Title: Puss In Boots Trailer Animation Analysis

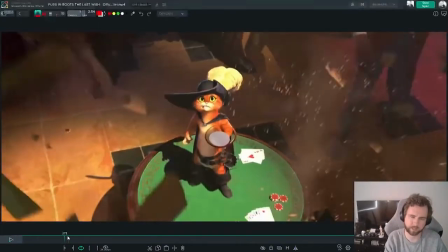(45:28)
We see the guy here, and then in the following shot, he's like lifting it again.
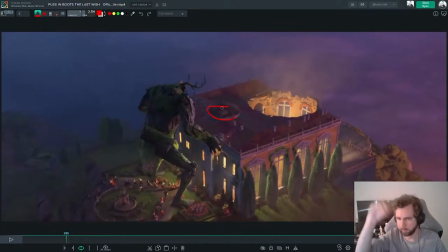(45:33)
So maybe he like lifted this part up and put it back down, or maybe he was on the other side, but which is why this big hole is missing. I don't know. It's just trailer logic. But yeah, this lift feels really cool. You get like some nice high frequency like shoulder shuddery motion right here, and then he lifts with his legs, which is really cool.
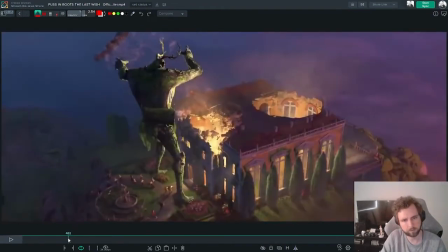(45:52)
You get this, and then he comes back down.
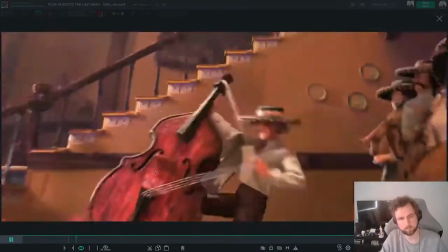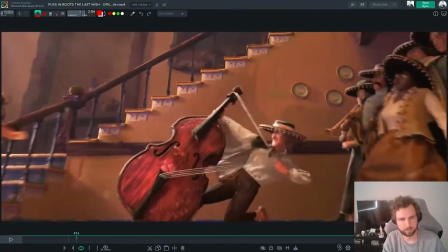(46:02)
Yeah, really fun.
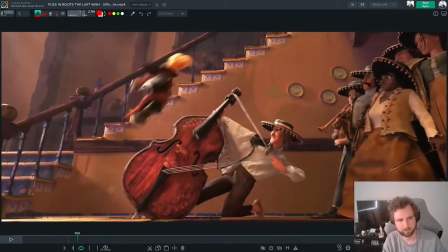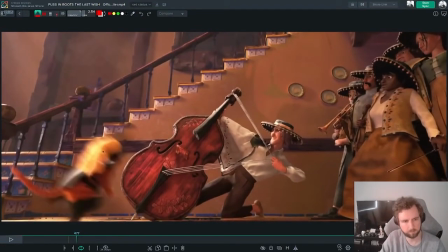(46:09)
Bouncing ball.
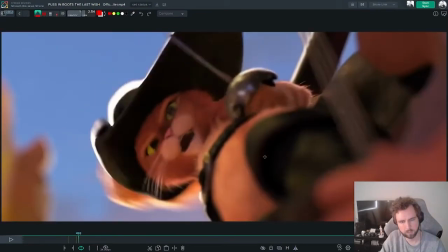(46:14)
Which arcs really nicely. I have no idea how he like stays in this pose.
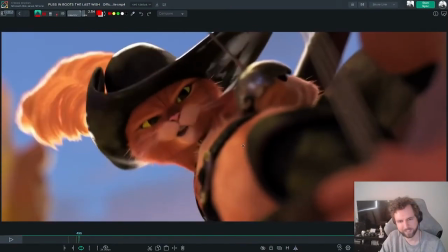(46:21)
You know, like he lands and he's like defying gravity right here. Where is it?
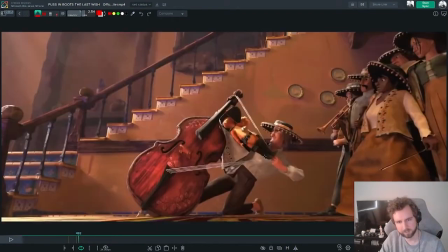(46:27)
Yeah. Which is kind of funny. He just like stays straight at this angle.
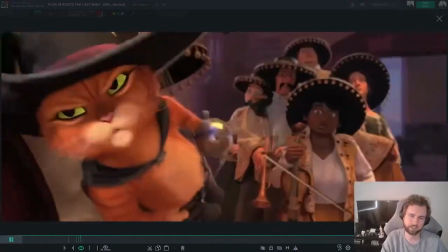(46:35)
But we believe it, you know, like there's no moment here where we're like, how is he at that angle for so long?
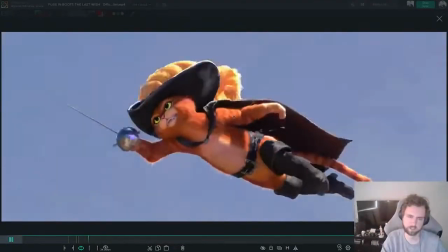(46:42)
We just believe it. And then there's some really cool stuff through here,
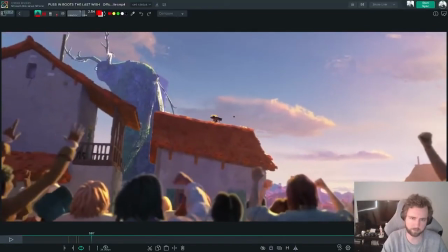(46:48)
which they're like taking some Sony books out of Sony playbook and maybe a little bit of Arcane, where we've got a running on twos.
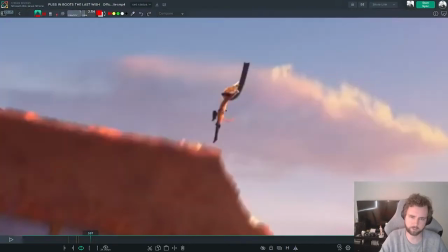(46:57)
So right here, look at this really pushed, stretched cat pose. Cape up in the air. And then the pose change is like here to here.
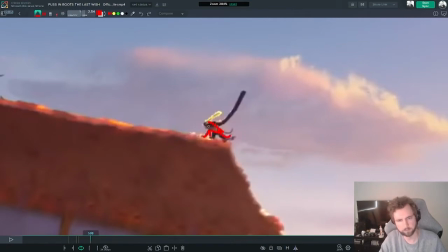(47:10)
Really nice. Looks like he's also pretty squashed up in here, but the cape is still coming down, so we read that.
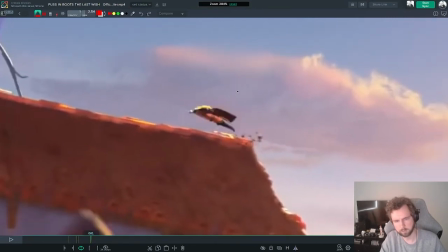(47:21)
And then look at this. Very cool.
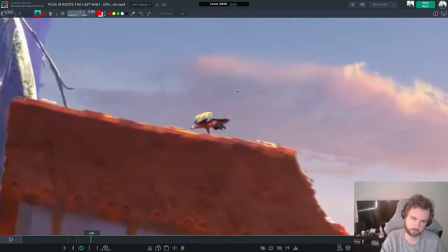(47:26)
One, two, two, two, two. Yeah, we're on twos.
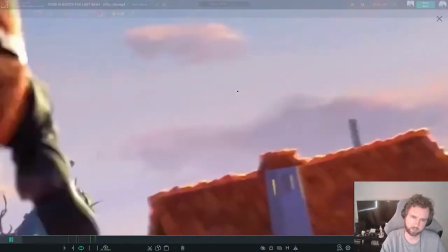(47:31)
Camera's on ones. And we're sort of crawling up the side of the building.
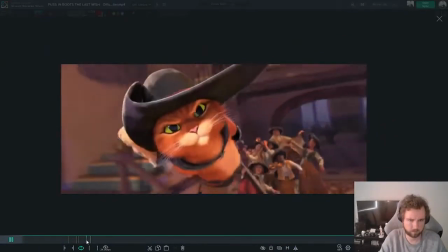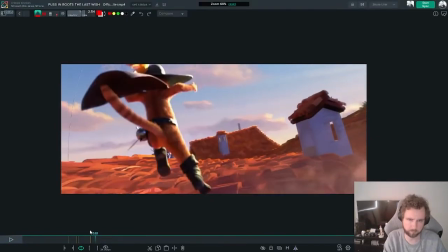(47:42)
And out here as well, we're doing a little bit more of this. Although it's not all on twos.
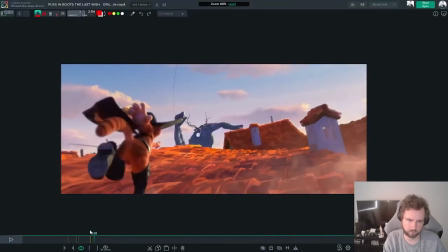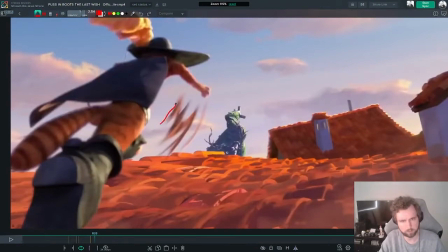(47:54)
Cool, you've got like this, which is straight out of Arcane, this sort of like jagged smear shape.
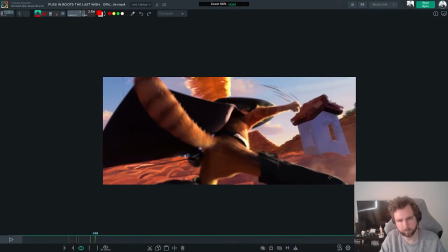(48:06)
Really nice dynamic fill the frame with the character thing going on here.
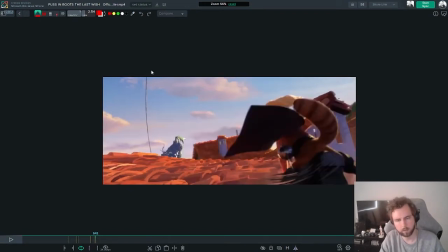(48:13)
Really cool, huge shapes. And then we use this movement to get across the other side of the screen. There's some nice smearing going on.
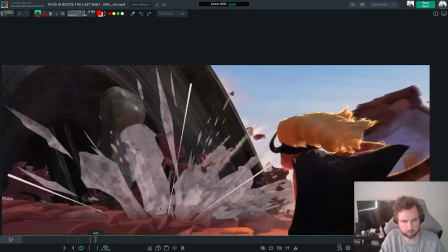(48:28)
Yeah, some cool 2D effects happening here as well. These sort of like cut out healing shapes. Very Spider-Verse actually, and these action lines.
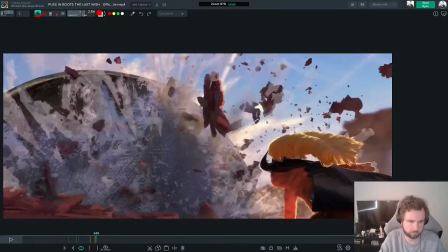(48:39)
And yeah, even some like, what is this, posterized feeling stuff right here?
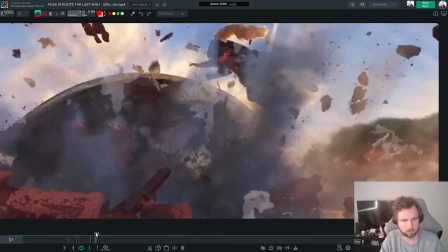(48:45)
Some speckly sort of dust. Feels nicely layered.
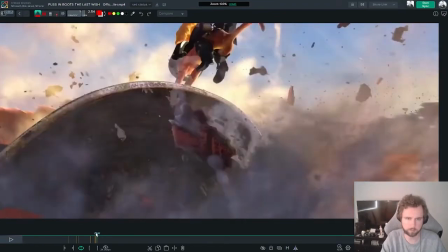(48:50)
They've done a really nice job of like keeping the elements separate, but you know,
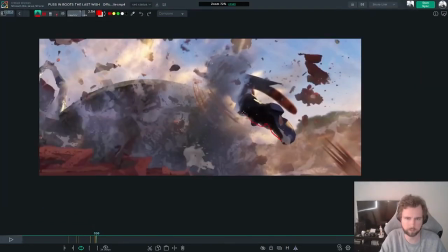(48:56)
having them interact with one another right here through like Puss jumping through the smoke. And what's really nice is like as Puss goes from down here, where we're sort of in the dark, there's a little bit of rim light down here.
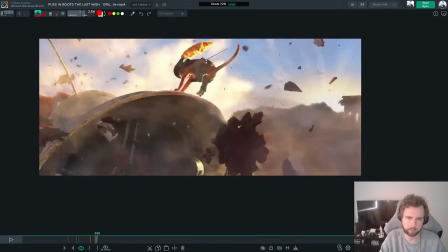(49:11)
But as he hits up here, we get really like almost like a flare lighting hitting the back of him. Super strong arched silhouette. One leg up, one leg down.
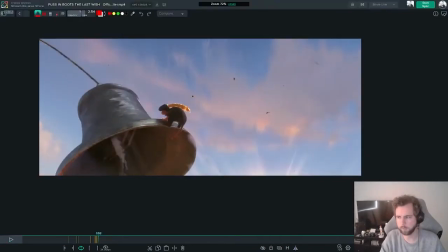(49:25)
And one thing that's really important that I've talked about a lot is like, don't lose the thingness of the thing, you know, like the spiderness of the spider, in this case, the catness of the cat.
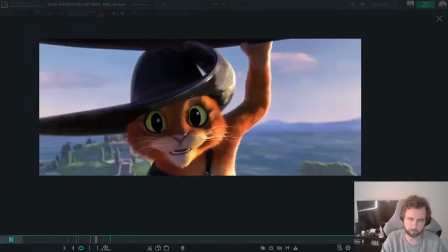(49:36)
Even though we're doing some pretty crazy poses, we're still like reading this as like a cat.
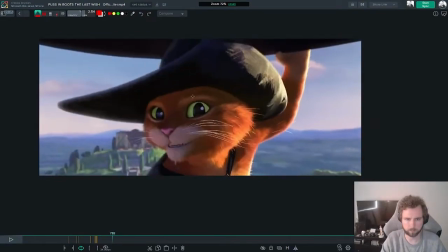(49:43)
So all through this sequence back here, let's go back and take a look.
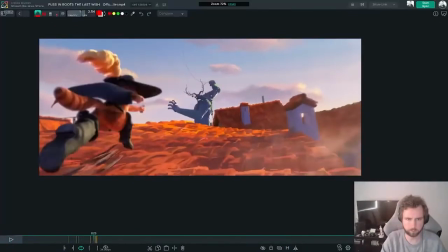(49:49)
Yeah, all through here, you know, like we're running, but we're running on all fours.
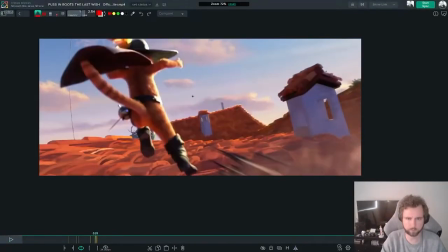(49:56)
Here we're on twos. This feels actually a little bit human-like now that I see this pose.
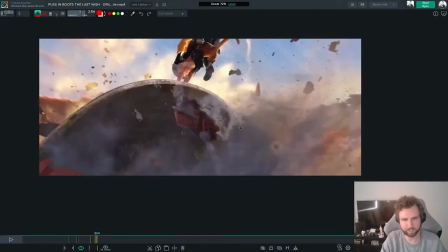(50:03)
But right here, we sort of forgive ourselves and say, you know what, we actually are a cat, and we get this like super cat-like pose.
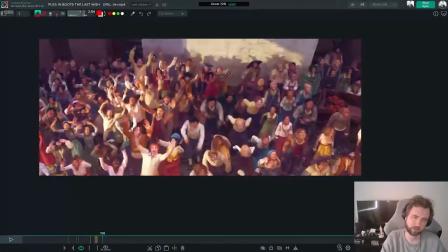(50:11)
Really nice. This is like insane to me, this spinning camera.
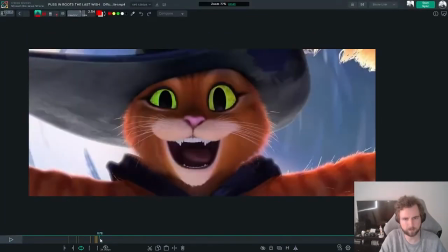(50:18)
Spinning whatever this is behind his face, this is like hypnotizing.
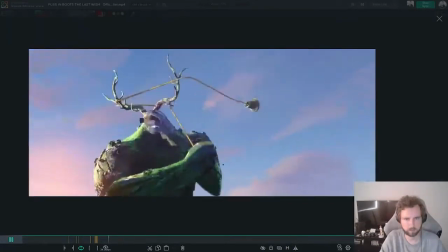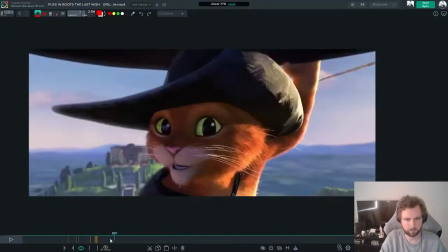(50:30)
And some more 2D effects. He jumps out of the way of the bell. You've got a couple of really fast, nice cuts, which when you play it back, read beautifully.
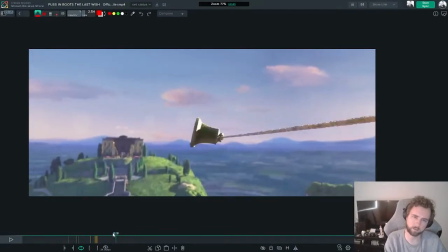(50:40)
But like you can see how quick these cuts are. You've got, this is like a
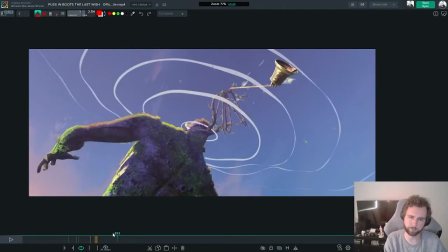(50:50)
10 frame shot where the bell has to come through and smack him in the head and you get the ripples out from the bell,
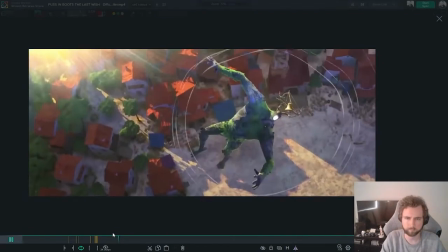(50:57)
which is like a kind of a crazy concept, like seeing the sound. And then the next shot where we see the beast coming down, that's really cool as well.
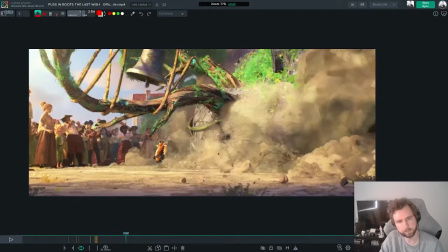(51:05)
Again, some nice, like I really like this cutout paper feeling vibe that we're getting here, mixed in with some more traditional feeling effects,
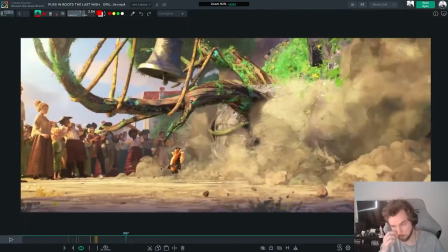(51:14)
which we've seen done in the past as well now a couple of times. I can't remember exactly where, but this, you know, traditional flowy smoke mixed in,
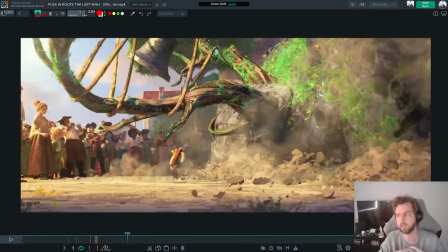(51:23)
actually no, it was in Apex, I saw it in Apex, mixed in with the 2D cutout effects.
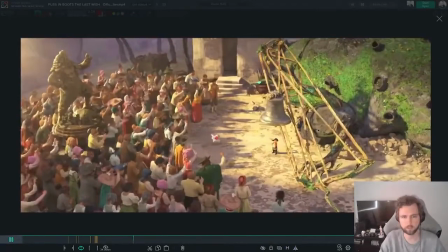(51:28)
Actually works really nicely.
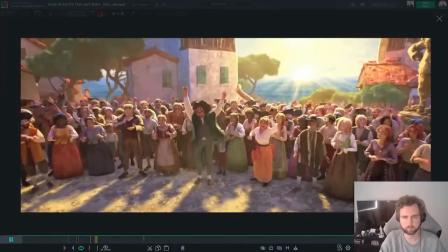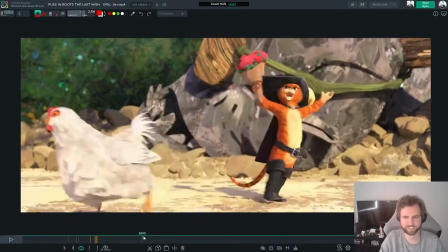(51:36)
Where did he get this thing from? Where was this object? He comes back out here, no guitar, and then all of a sudden, guitar.
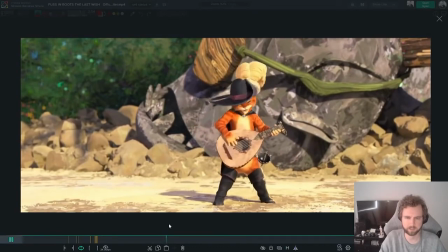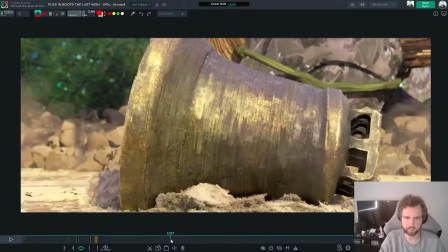(51:53)
This is a cool shot. You get like a heap of characters reacting.
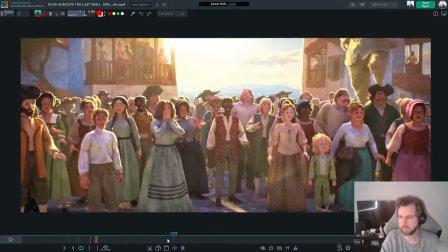(52:00)
And this is like Kurosawa, you know,
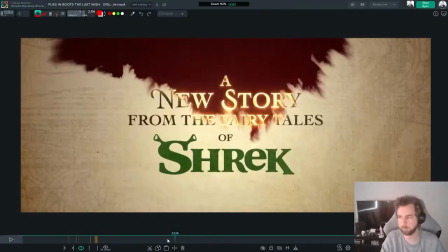(52:03)
like having a heap of characters doing the same thing is like sometimes more powerful than having just one character do the acting.
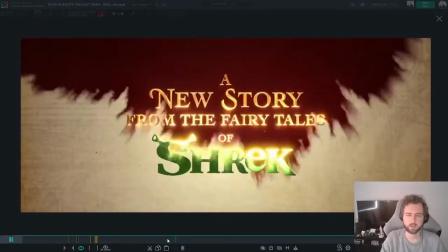(52:09)
And so you read like the crowd going gasping.
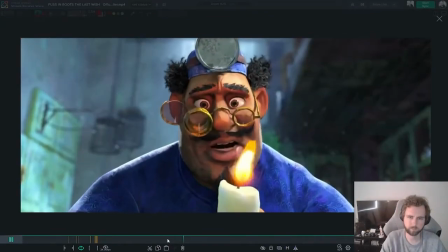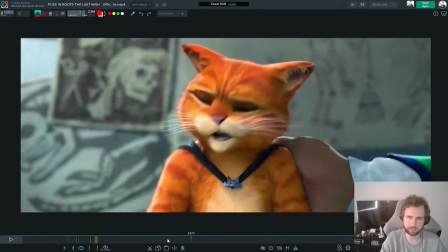(52:20)
There's a nice transition right here where we have a character acting sad, antic down. And it's like not all at once, you know, like we do the brows, the mouth is the same, the mouth starts to change, and then everything comes out
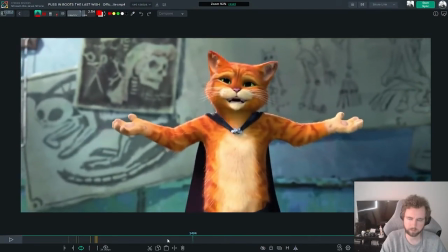(52:39)
happy.
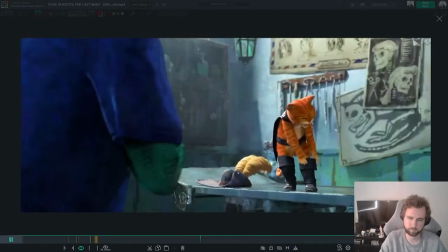Puts his boots back on, which is very iconic. I love all this stuff back here, like these medical illustrations, and even this feels kind of arcane-ish.
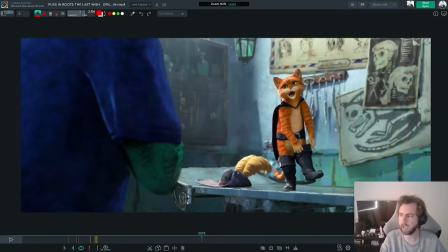(52:57)
Or so, you know, like we're starting to see this happen, you know, like 2D effects and like 2D painted backgrounds. The arcane effect has begun.
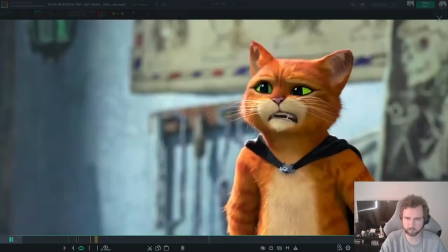(53:08)
Even this guy's paint, this texture on his skin feels a little bit 2D-ish.
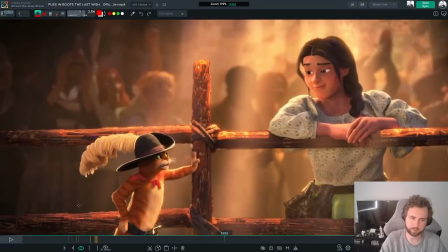(53:17)
Like these objects, these background objects, feeling like there's someone who's drawn on them, like painted them in.
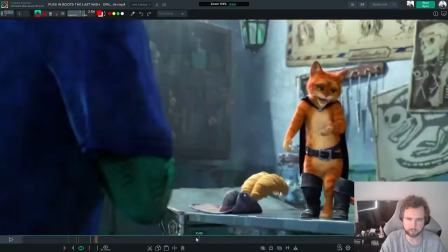(53:23)
Like this feeling is starting to crop up, this motif, this visual theme is starting to pop up more and more.
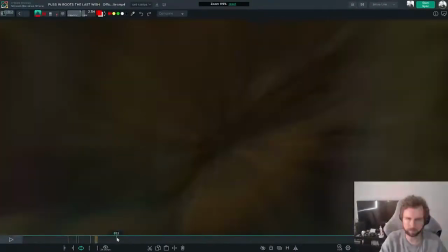(53:30)
I even felt back through here that it felt all like these shots,
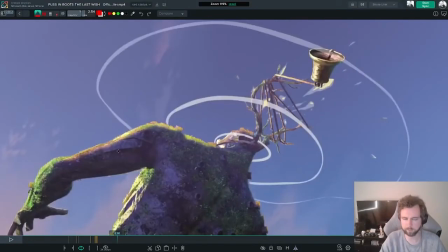(53:34)
these lines and the way that the texture on the edge of the character feels. And this whole frame feels like almost like a 2D animated thing.
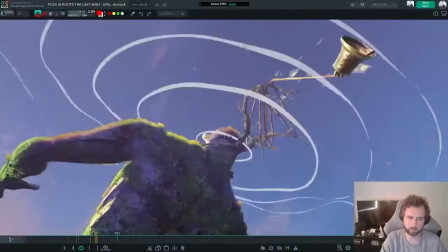(53:43)
It's also got some on twos elements, I think.